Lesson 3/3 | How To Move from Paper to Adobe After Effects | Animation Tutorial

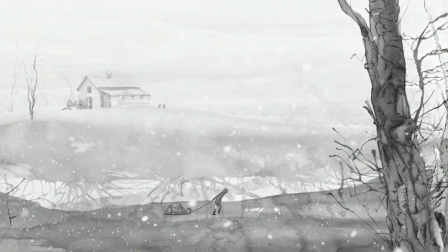469s
It really depends on the level of the production
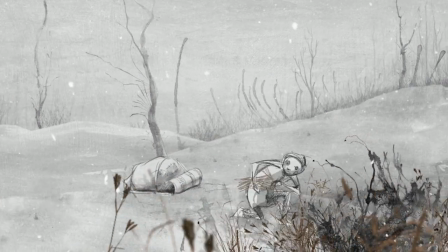472s
the thing about animatics that is important to remember is they don't always communicate the pacing very
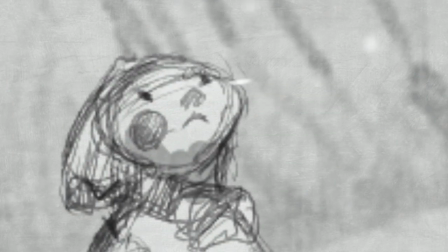479s
well sometimes when you're using really simple drawings the eye reads all the information really
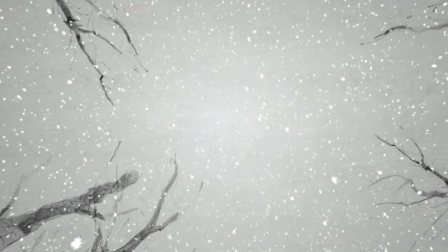484s
fast and the scene feels like it's too long but when you actually do
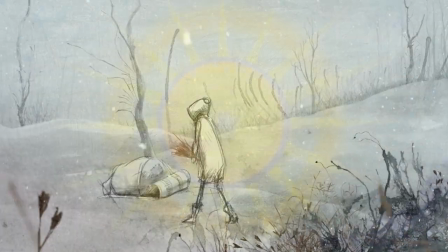489s
the full render and you have everything in there and all the color in the detail if you were to play the two scenes the same amount of time the scene with all the color and detail would all sudden seemed too short.
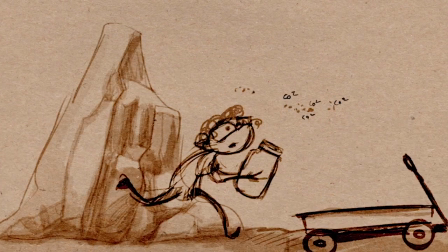500s
When I did the animatic for the CO2 piece I found that I had moved way too quickly through everything.
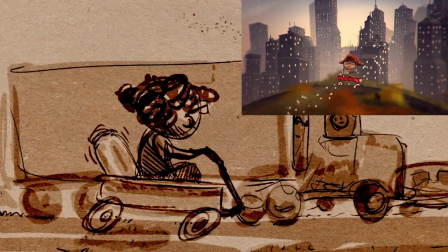506s
As you can see in the city scene it just races by but in the actual piece I needed time for the character to act and the character
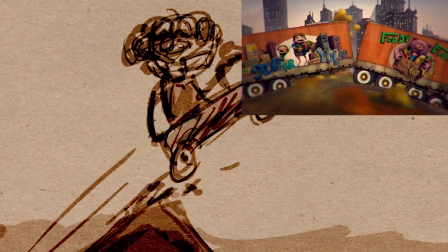513s
to take everything in and also for the viewers to take everything in and in this animatic we just race right through all of that and there's
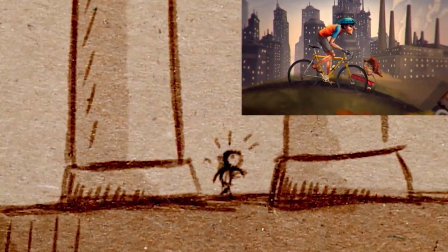520s
really not the time to take in what's supposed to happen.
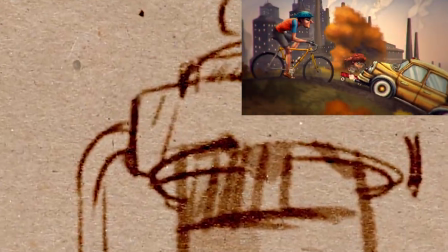523s
In this particular project I was really off and because the project it didn't matter if we went over three minutes that much,
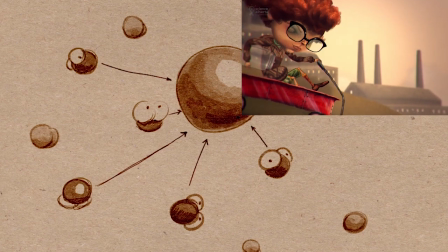531s
it didn't really affect the final outcome. If we'd been doing something for broadcast, that would have been a different story.
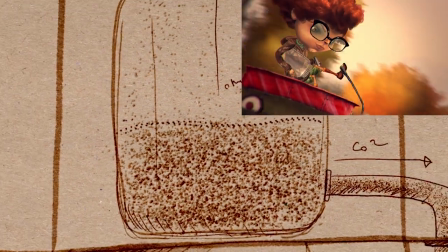537s
What it really boiled down to is a lack of experience on my part. I really didn't know how long we would have to look at something to really take it in.
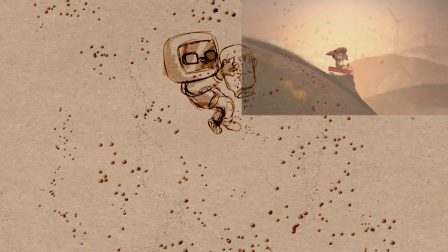544s
And we sort of just raced through the animatic to try to make all the information squeeze into this small amount of time, ultimately finding that it didn't work.
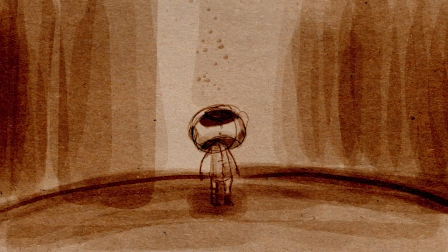553s
The other thing that we didn't properly acknowledge at the time was the amount of acting that main character would need to do in order to become endearing to the audience.
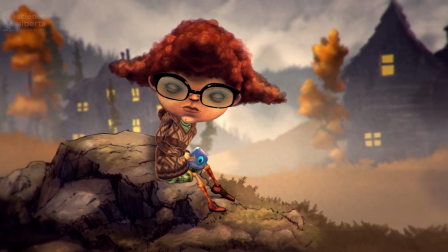562s
We had to spend a certain amount of time on the character's face to really get their emotions and to figure out what they're thinking because the character doesn't talk.
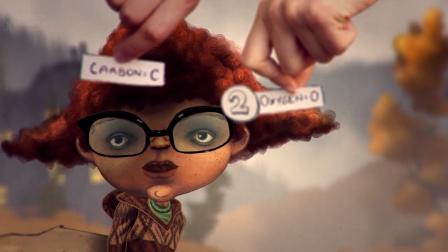570s
So what it really comes down to is that timing is everything.
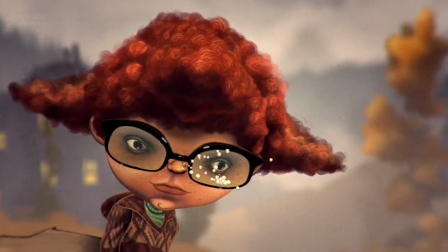573s
If you don't give the scene and the characters the time that they need to communicate to the audience and to tell their story,
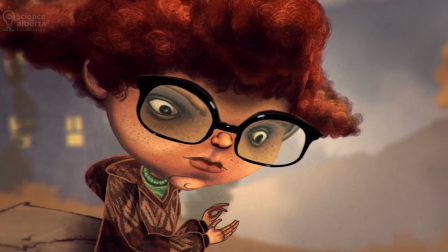579s
all the animation and all the beautiful work in the world will ultimately be for nothing other than a pretty demo reel.
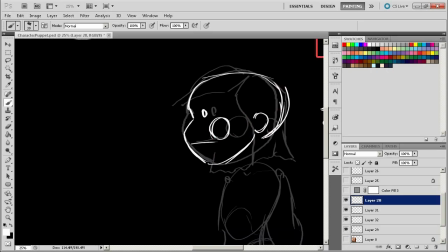587s
In the next video I'm going to go into Photoshop and show you how I did the basic designs for the Pipeline's character,
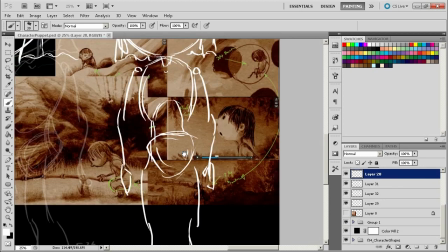593s
preparing her to become a puppet that would later be used in After Effects.